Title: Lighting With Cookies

Basically, you could go online and look for cookie patterns, but you'll probably get a lot of stuff for baking. So the actual word for this is cucaloris. And I can't spell it, I can't remember how to spell it, so we'll put it on the screen here for you, the spelling of it. But if you put cucaloris patterns in, people online will be happy to give them to you. So what we did was we printed some out from online and then cut out a little pattern on the side of a manila folder and then got a white pencil and just laid it out
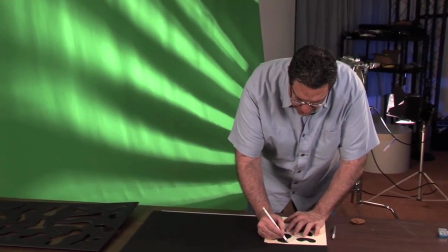[4:55]
and drew around the patterns. See how I can just draw?
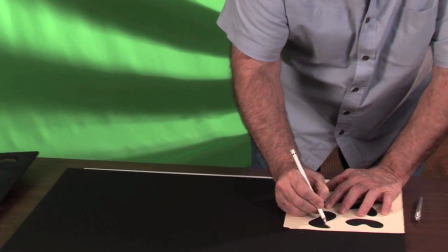[5:01]
And again, it does not have to be perfect.
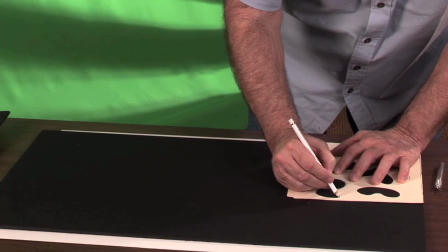[5:06]
not even close because of the nature of the light going through there. If it's a little fuzzy, it won't make a darn bit of difference.
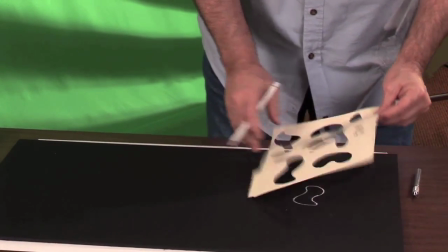[5:13]
So anyway, you just write all around them and then just pick it up and move it over and do it again until you cover the whole thing.
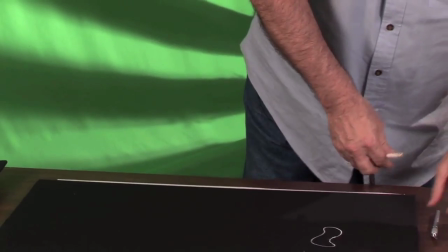[5:22]
And then one thing you need to know is when you try to cut this out, you don't put the X-Acto knife or a box cutter, don't try to go straight down through it because it'll be hard to cut the curves.
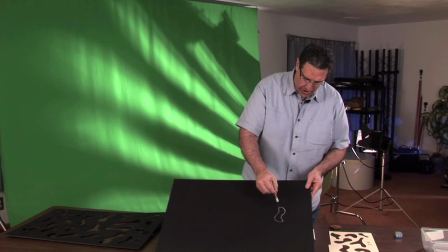[5:38]
Like we drew a curve here, it's very hard to cut those curves.
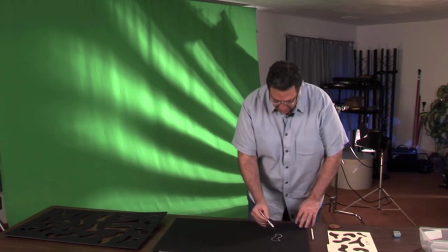[5:42]
So what you do is you bevel the edges and cut on an angle and you can make those curves.
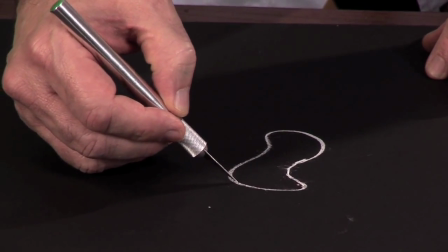[5:48]
I'm going to punch in the tip of this right on one of the lines here.
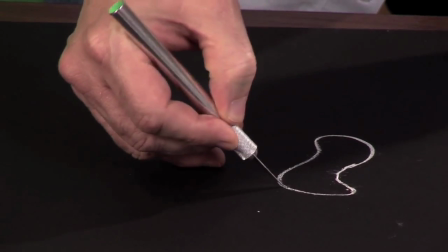[5:52]
And then I use the handle and use it almost like a fulcrum or a lever to help make the cuts.
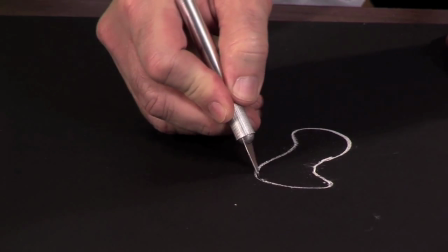[6:00]
And if you find your phone cord is pretty easy, just go ahead and pull on it a little bit.
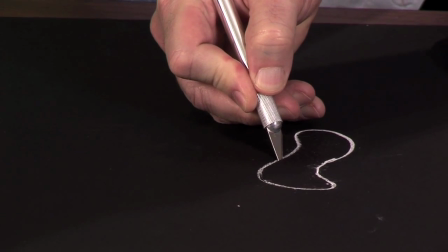[6:04]
I'm getting a nice smooth cut here, but my blade is on a bevel.
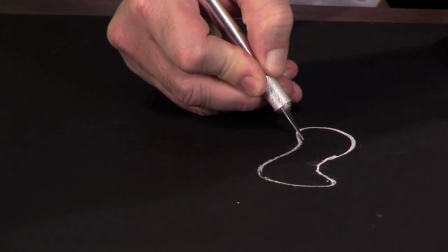[6:09]
Okay, so I'm able to make the curves very nicely like this.
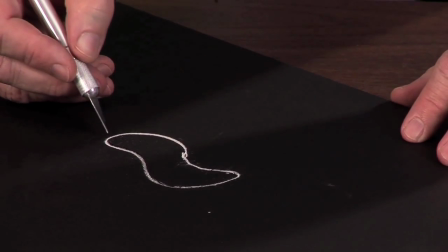[6:14]
Okay, and don't be afraid to switch around so it's just easy on you and your hand to get the proper effect that you're looking for. Again, not worrying if they're perfect.
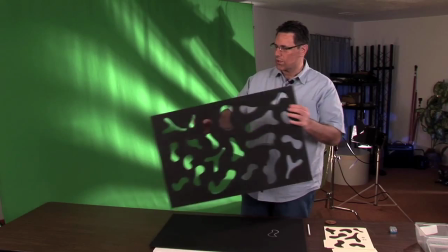[6:26]
And you'll get a nice effect like this, and we're going to come back and show you what it actually looks like on your background.
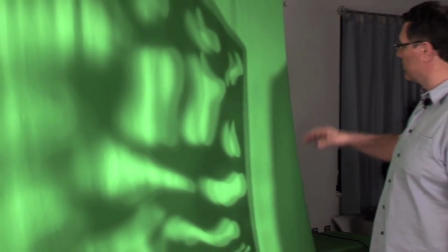[6:36]
As you can see, this is a nice soft pattern. It's kind of abstract.
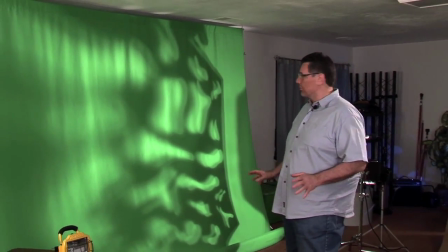[6:41]
Really won't detract from you. You won't see this whole thing.
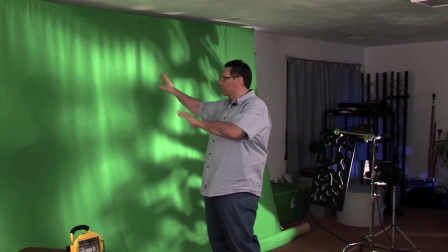[6:45]
You'll be in the shot and only see little flares of light coming out from the edges of it.
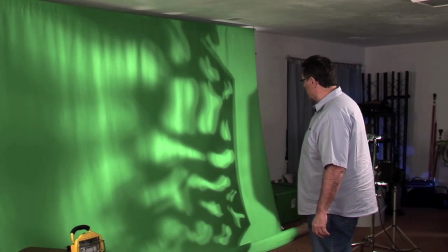[6:51]
So it's a lovely pattern. Now, also, I want to tell you a little bit about the distance that the cookie is from the light.
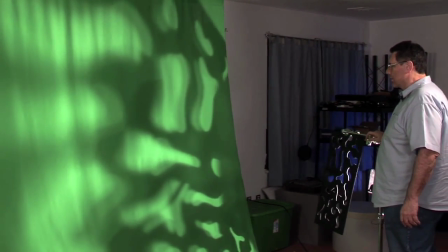[6:59]
When you get closer to the light, the pattern gets more abstract and fuzzier.
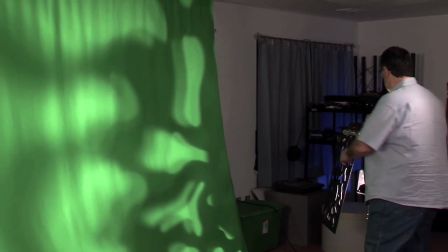[7:08]
As you get, let me unclip this,
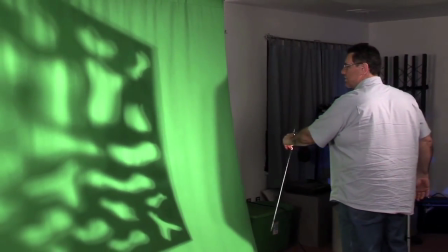[7:11]
and as you get further from the light, it gets more stark and more sharp edges, as you can see.
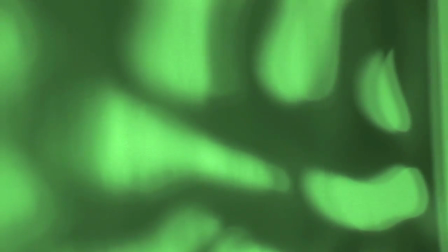[7:18]
So you can play with that. Also, get your camera set up and let it run a little bit if you're by yourself and
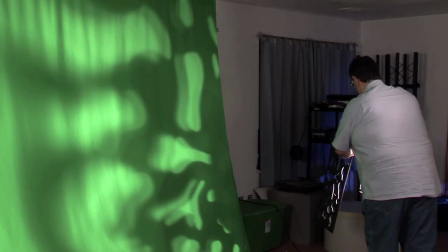[7:27]
see what you like best. Now, you don't have to have all these fancy stands that we have.
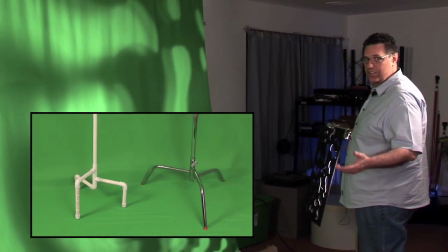[7:34]
In fact, I have a stand I made out of PVC pipe, and I got, if we can look over here,
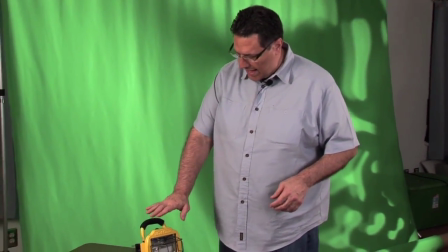[7:41]
I want to show you, this is a $8 halogen light, it's a work light from Home Depot.
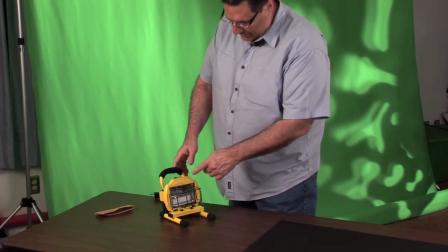[7:47]
It's got a glass protectant.
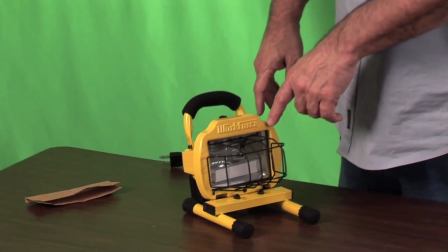[7:49]
It comes with the bulb, which is interesting because the bulb is $30, $40 at the video store, and it comes with the $7 fixture.
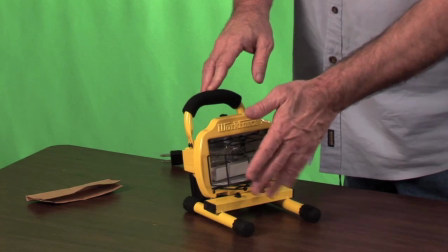[7:56]
You can put colors over this. This is to keep you from getting burnt, to getting too close, but you can actually put gels to put colors.
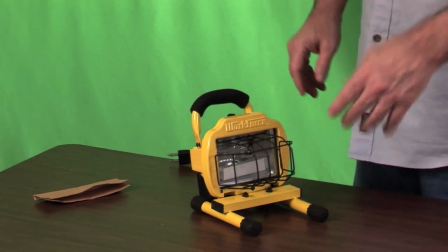[8:04]
If you had a white wall and you wanted a little splash of blue or red, you can put the color over there.
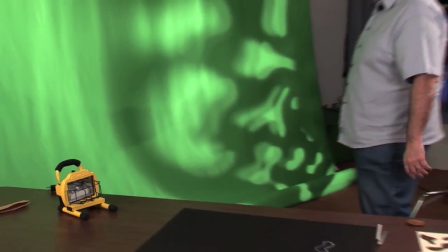[8:10]
You can actually put colors over different parts of the cookie, so that you get little splashes of red and green or blue. It doesn't show up on a green screen, but it would on a white wall. So, really great effect.